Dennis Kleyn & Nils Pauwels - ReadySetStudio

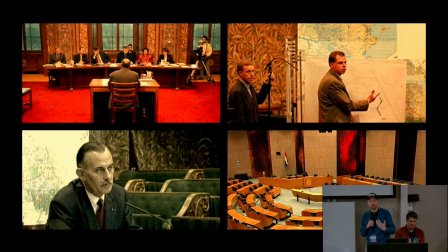907s
If we would have gotten the permit to do so, these spaces they don't look like they did anymore in 1992 so they have been like reconstructed and things like that then we have a set build option which was out of scope which which was too big there was the set would have been
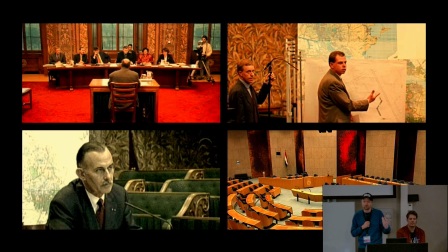924s
too big or we would have done it partly and then solve it with visual effects but that would mean a lot of green screen blue screen keying and then maybe you know You go into this route where you have this per shot cost for match moving, rotoscoping, keying, like all these more traditional visual effects tasks.
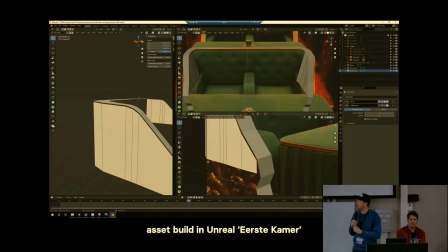946s
So in this case, virtual production seemed to be a very nice alternative.
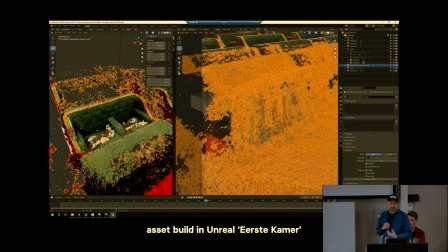952s
So we started modeling one of these parliamentary spaces,
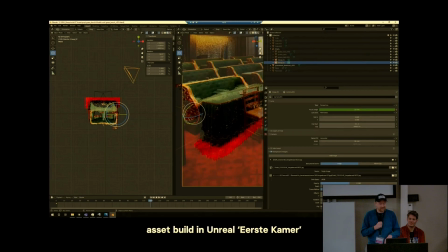957s
the Senate or the House of Representatives, I think it's the Senate.
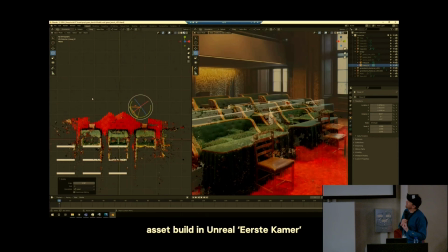962s
and this is a time lapse we don't work this fast unfortunately of of that space and it's very modular so
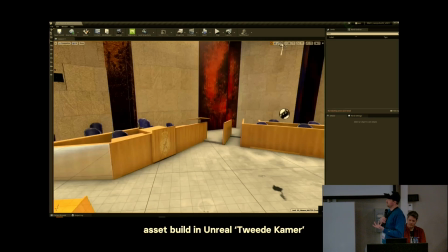970s
once you have one bench you can kind of repeat it and make some changes and this is the more familiar one of the two you might recognize this this is what it looks
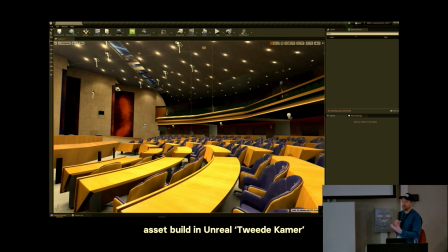979s
like and looked like in 1992 and yeah you could say this is a game level of the Dutch Parliament in a way and
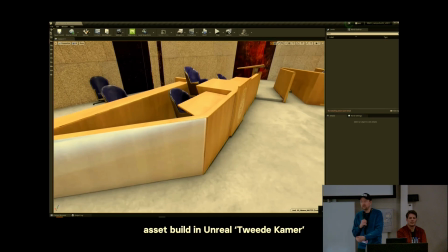987s
once you have this you can also of course you know pick any angle etc what I'm about to show you next is the rushes that the crew took home with
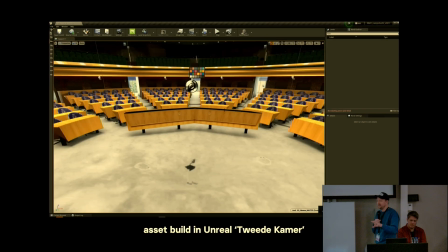995s
them at the end of the shooting day so nothing has been done there's no grading there's no editing it's just like the in-camera end results and on the right as
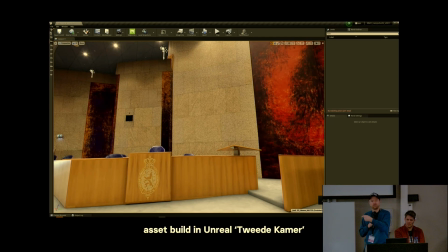1004s
a comparison there's a small slideshow showing you photographs of what the set looked like to give you an idea of how big
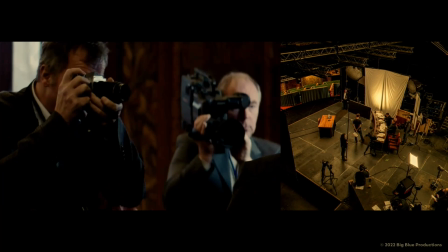1012s
or small the set was during the shoot so on the left you see people walking in there's a lot of journalists which are extras and And basically,
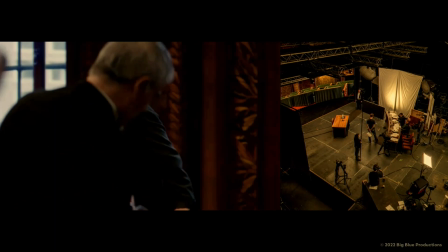1022s
there's only this large table and the rest, including, of course, the windows. What's outside the window is all part of the Unreal scene.
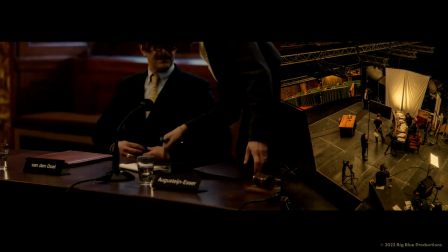1029s
And what we noticed during the shooting day, and this is a good example of flexibility and real-time capabilities,
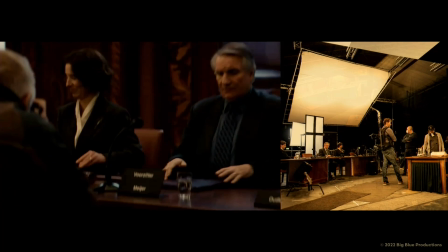1035s
we very much liked all these flashes coming from the photographs of the extras.
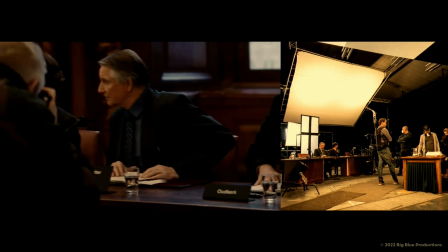1041s
We also added some of these flashes in Unreal, like these one-frame flashes almost.
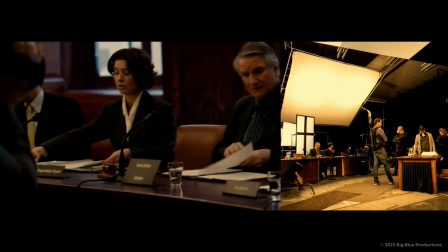1046s
So the foreground and the background, they get more and more like blended together.
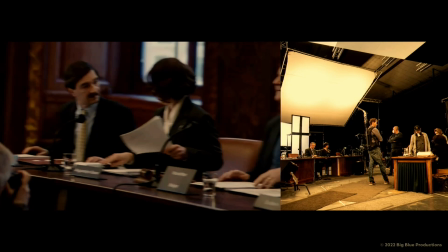1051s
And that is one of the, well, not secrets,
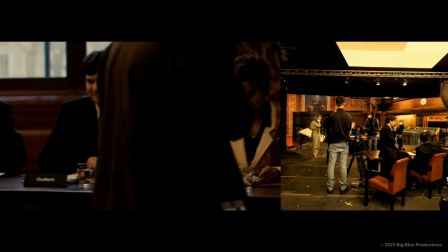1055s
but it's one of the formula parts of success for virtual production is to blend this foreign background together.
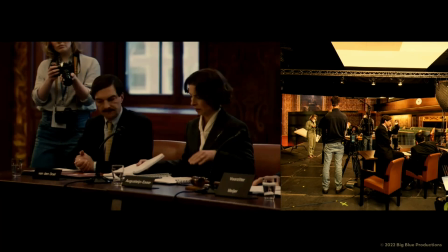1064s
And what you also see is how the outside reflects in the desk.
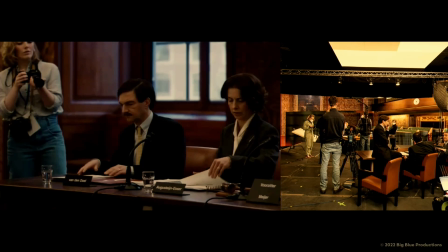1069s
We can just put glasses of water there,
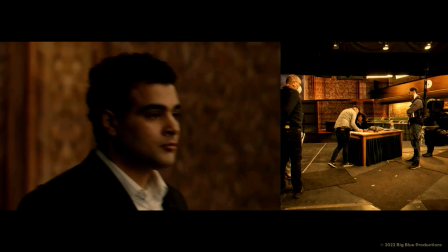1072s
like things that you would normally avoid when using blue screen or green screen. actually you can embrace them with virtual production because they make the
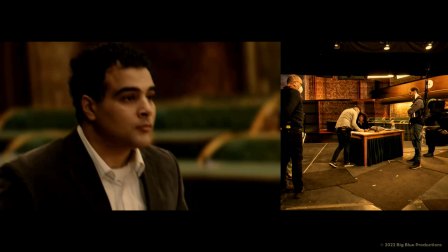1080s
the end result far more convincing so these are handheld shots obviously
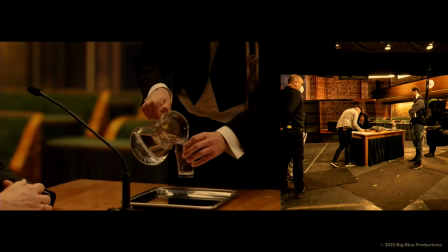1084s
where everything works in tandem with the the camera
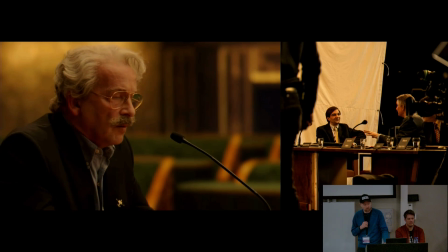1090s
dynamics again water reflective materials people wearing glasses all these things work
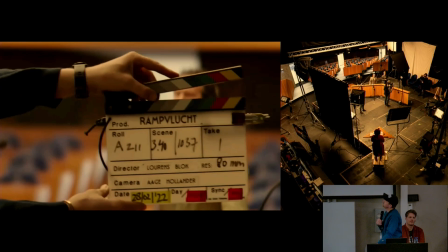1095s
very nicely in virtual production this is another example what we see
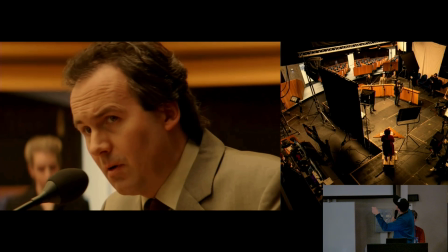1100s
here is see if this works yeah so we had some of these blue chairs
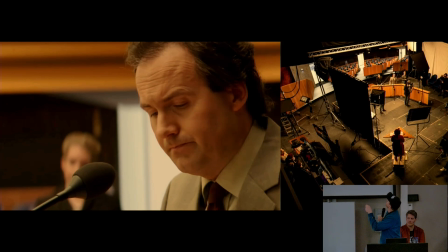1105s
that you see also here in unreal and of course on the day of shooting we
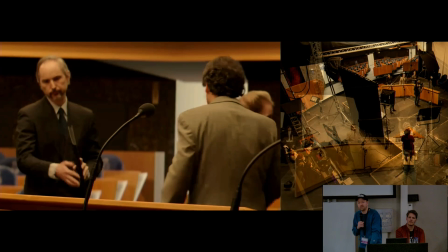1110s
found out that the blue of the production designers chairs didn't match the blue in our unreal scene and due to the capability
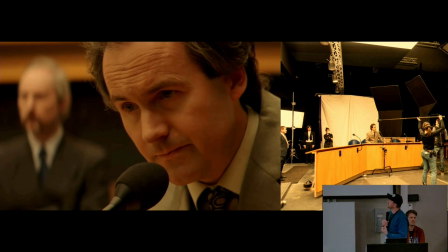1118s
the real-time capabilities of a game engine you can select the blue in unreal you shifted a little bit so it kind of aligned with the blue in the background and
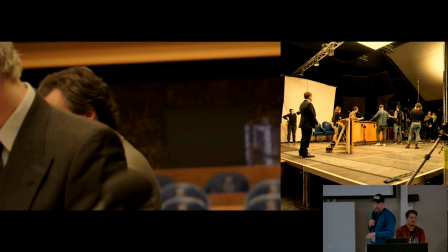1126s
then suddenly it worked as a seamless whole which was nice
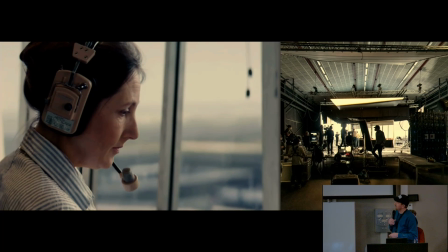1130s
So the third location that we used virtual production on is this traffic tower, again from 1992.
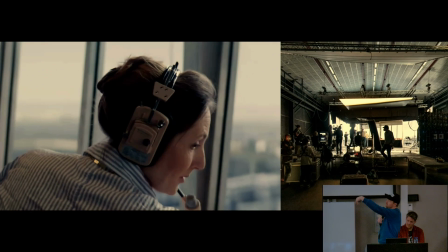1137s
It's a very hard location to produce. They see the smoke on the horizon as the first people.
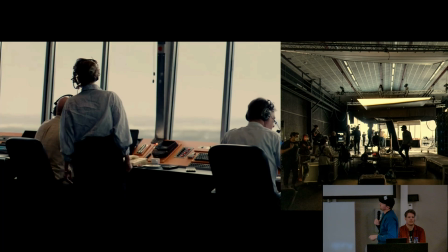1145s
We added like this 2D plane here on shot, so on the composition.